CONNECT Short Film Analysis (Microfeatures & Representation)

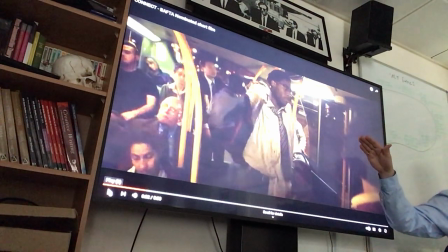[12:23]
Is the camera low or high? So it's a low angle shot. It makes him look more dominant in the frame, doesn't it? Doesn't it position him in a position of potential authority or possible threat?
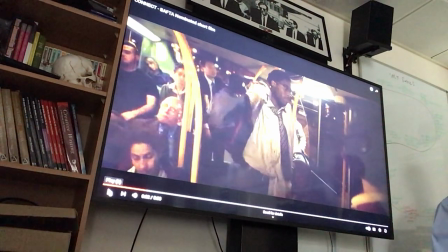[12:37]
If he's bigger in the frame from her small perspective, he might look scary, which I believe is the purpose. I also believe, aligning to racial stereotypes within this country,
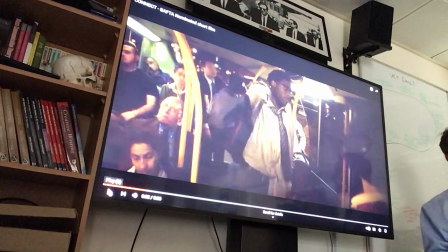[12:50]
within the West, is that there's a particular reason he's a black actor, is because stereotypically he is an other, he's other to her whiteness, and therefore might be perceived as a threat. I'm not saying right or wrong, I'm simply observing and analysing, okay?
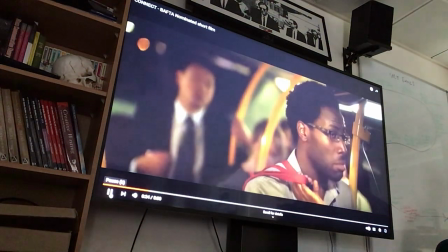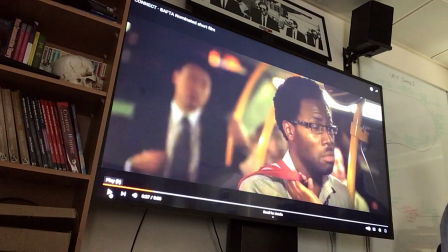[13:14]
Did you see her expression there? Is it fair to say that she looked worried? She kind of stares at him, slightly widened eyes.
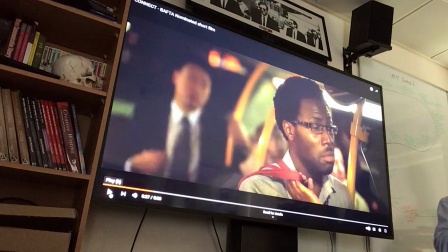[13:22]
And we have a shot, reverse shot, shot, reverse shot. Have you noticed with the editing, everything feels like it's happening all at the same time?
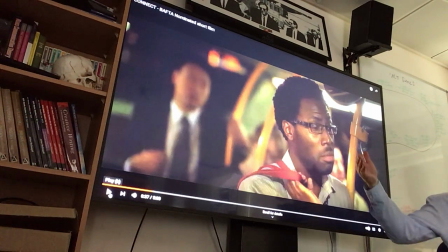[13:31]
Like the shot then goes to that shot, then goes to this shot, then goes to that shot. That's called continuity editing. It makes the editing invisible in the sense that it feels that it's just one continuous moment happening all the way through. Okay? That's important because it helps to make it more believable. And this is a drama.
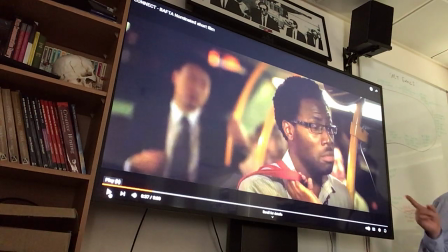[13:52]
There are moments shortly where it becomes unbelievable. But because at this point it's set up like it is believable, when the character gets shot in the head, we go, oh my God, did that really happen?
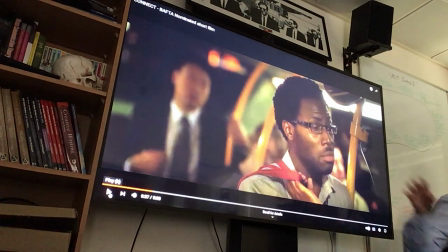[14:04]
Because it feels up until that point that this is a true depiction of what would happen.
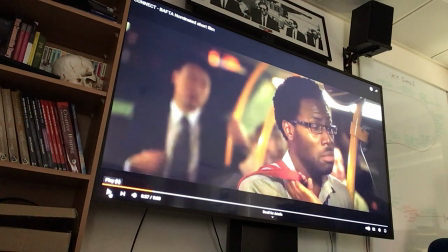[14:11]
That's due to the editing.
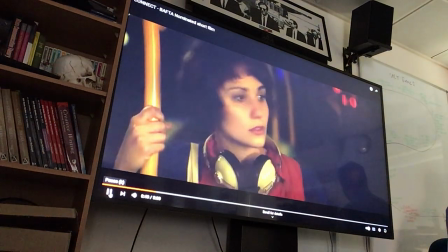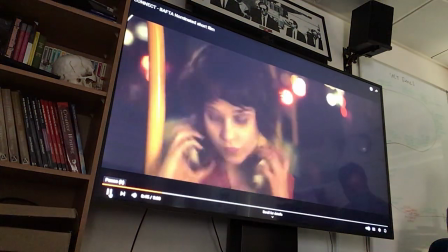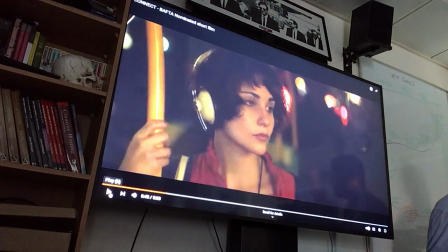[14:23]
So she puts what I would describe as the theme tune, which is this kind of playful, kind of almost Western, you know, like cowboy style music, dang, dang, dang, dang, or kind of like a Western guitar-y banjo sound,
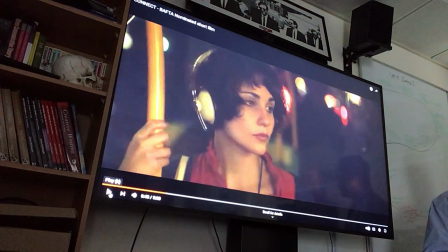[14:42]
ties into the violent aspect, the shootout. And she puts these headphones on. Right now, this music is what kind of music within the film? diegetic, isn't it?
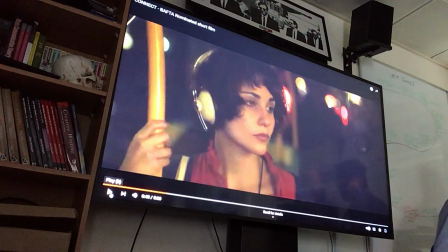[14:57]
Because it's what she can hear as a character, but soon it turns into non-diegetic.
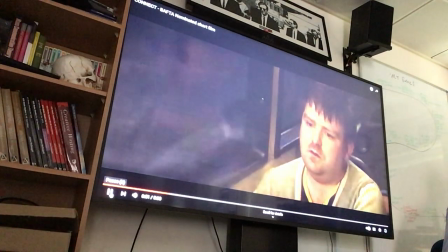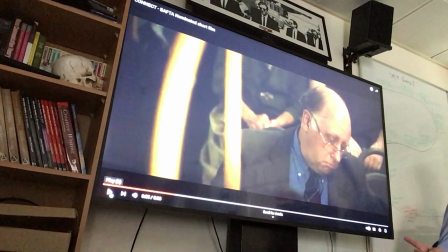[15:07]
These shots, do they appear like they're from her perspective? Good, so these could be POV shots, couldn't they? We are being placed inside of her head visually. In a second, we're going to be placed inside of her head through audio.
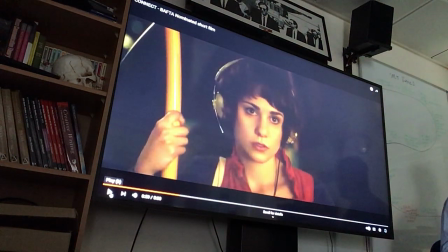[15:24]
Did you notice that transition there where the music becomes clearer? Now it's non-diegetic because it's for us. But that is an audio form of POV. Instead of being a POV visually, this is a POV with audio.
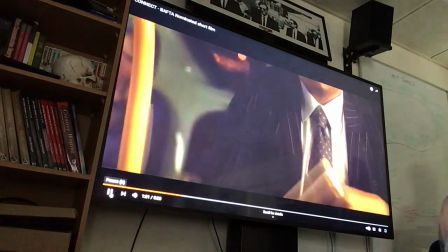[15:41]
Further puts us inside of her head.
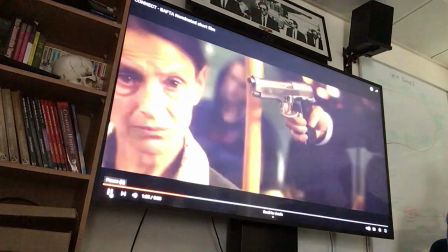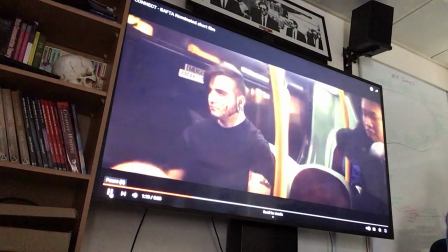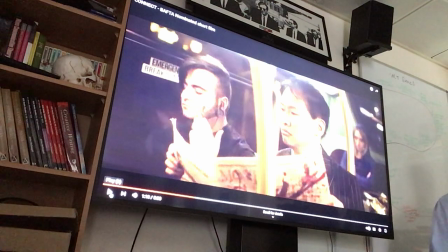[15:53]
And the importance of this, particularly with the mise en scène, is up until this point, everything we've seen has been very believable because of the continuity editing and the depiction, everything seemed real. So is this real? If it is, why is this guy not reacting?
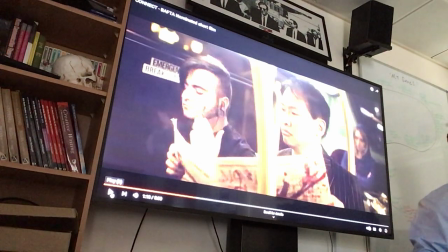[16:10]
But he's got blood on his face, right? So this promotes active spectatorship.
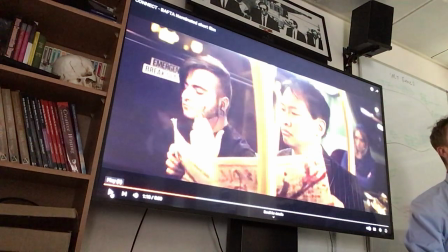[16:16]
We could tie in Roland Barthes' Enigma codes.
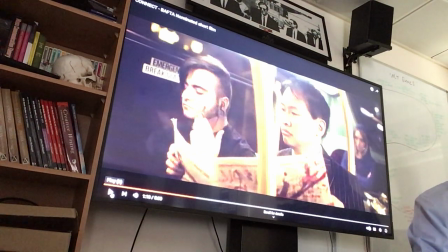[16:22]
Enigma is a mystery to solve. What is going on here? Is this real? Is it not? Is it a dream? Why is this person not reacting?